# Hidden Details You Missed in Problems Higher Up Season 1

In fact, Joseph's arms are completely altered from what they were originally doing. Here's the original shot.
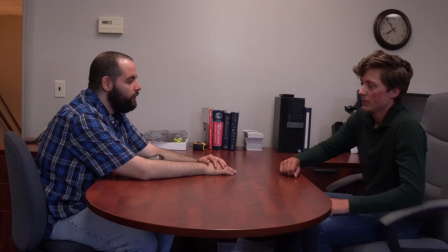(4:12) I know you guys didn't exactly hit it off, but for what it's worth, he's a nice guy.
And now here's the final shot. And you can see in the final shot, his arms are no longer moving.
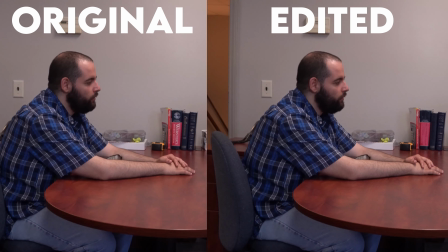(4:21)
This was using a freeze frame technique and some masks, and the problem was his arms were really distracting. They crossed in front of the book, and we were trying to erase the name of the book so that you couldn't tell what book it was, because we also thought that was kind of distracting, and the whole visual effect shot is completely pointless, but that's almost why it's so funny for me, is that so much time was put into it, it's so convincing, and it's completely unnecessary and never needed to be there. Yeah, so that's it. Those are just a few looks at some of the hidden visual effect shots. There's plenty more throughout. Like I said, 164, and a lot of them are things like changing the clock, covering up certain logos that may be on people's shirts or on books in the background. And so you're probably able to go through and recognize most of these. But for everyone you'll recognize, okay, well, for every 10 that you recognize, there's one that snuck by you. And thankfully there's infinitely less visual effects in the second season and in all of our other products moving forward, as we got a lot smarter with what we needed to and didn't need to fix, what clocks we needed to change while we were filming and didn't, because somehow that slipped our minds. Filmmaking is just a learning process in general, and every project you learn more and more and more, and Problems Higher Up is obviously no exception, it being one of our first major works.
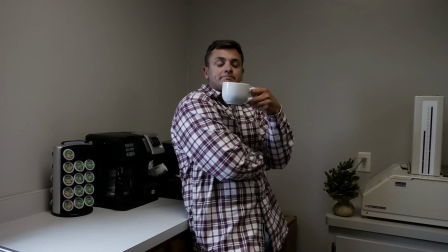(5:30)
If you enjoyed this video and if you enjoyed Problems Higher Up in general, well, you're in luck, because Season 2 of Problems Higher Up is releasing for streaming in January of 2022.
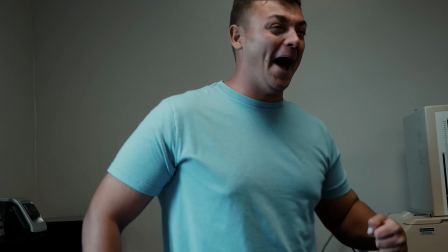(5:38) Yeah!
So subscribe and make sure that you stay tuned for more information on that so you don't miss it and miss any of the few hidden visual effects in that season as well.
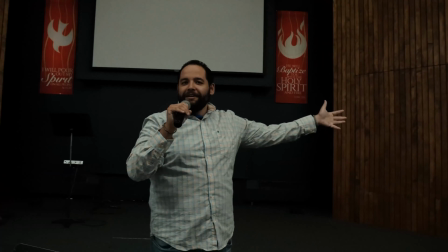(5:52) Welcome, Palmyra Community Church.
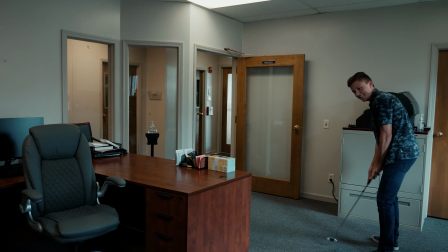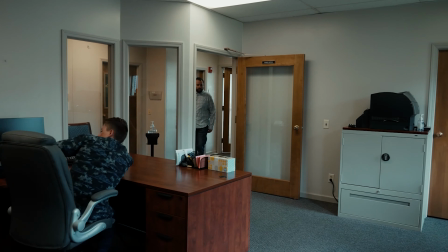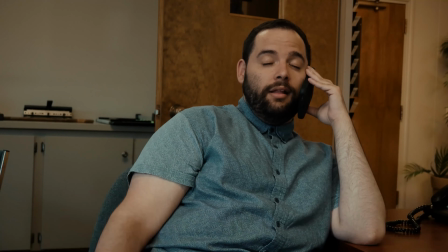(6:06) Where's Stan? Out cold. Really? Out in the hospital. He forgot to clock in this morning, so there's no record of him being here.
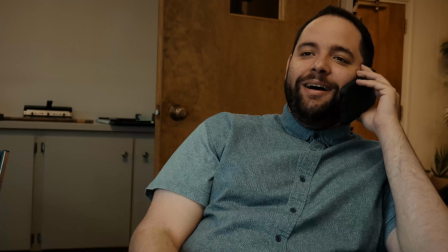(6:13) So he's not going to get workers' comp for it. Yeah, I'm just joking, but in all seriousness, yeah, man, he ain't coming this Sunday.
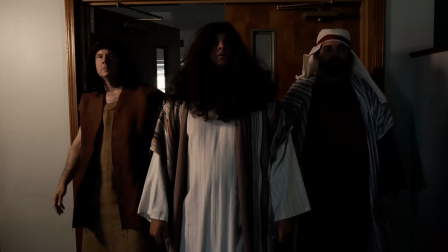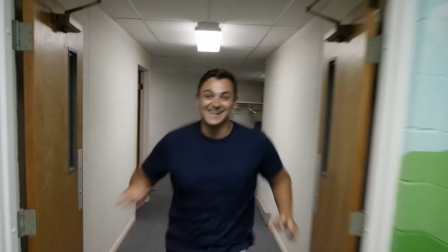(6:27) Man, I can't wait to tell Nick what's going on. This is gonna be awesome.
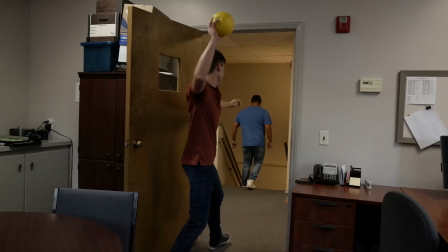(6:33) For the record, did you sign me up for the Nurse 2 Hour month?
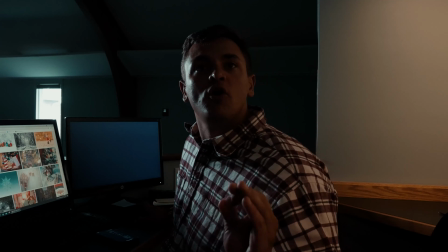(6:38) That is messed up, man. You're a terrible friend. We're gonna have to deal with that?
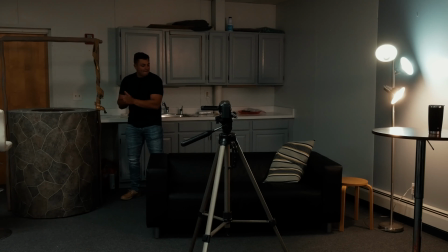(6:42) I did hear something about that. Alrighty then, here we go.
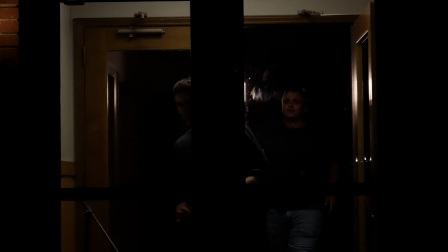(6:53) Hello? Alex, where are you? The sanctuary was on fire. I had some bad ideas for crafts and building an altar.
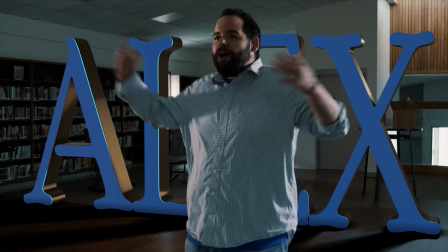(7:01) Hey, Alex! They said it would help them get closer to God. Yeah, about that, Alex.
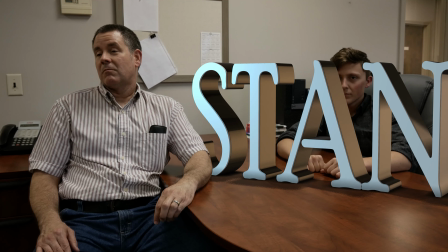(7:05) I think they meant literally. I have an obligation. I mean, we could go practice today.
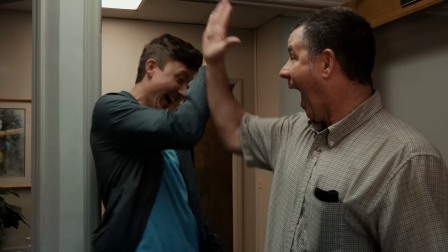(7:10) No. Are you sure? It's gonna be great. Oh, darn! I'm pumped.
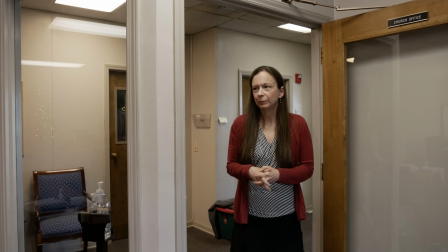(7:15) As a matter of fact, I couldn't care less.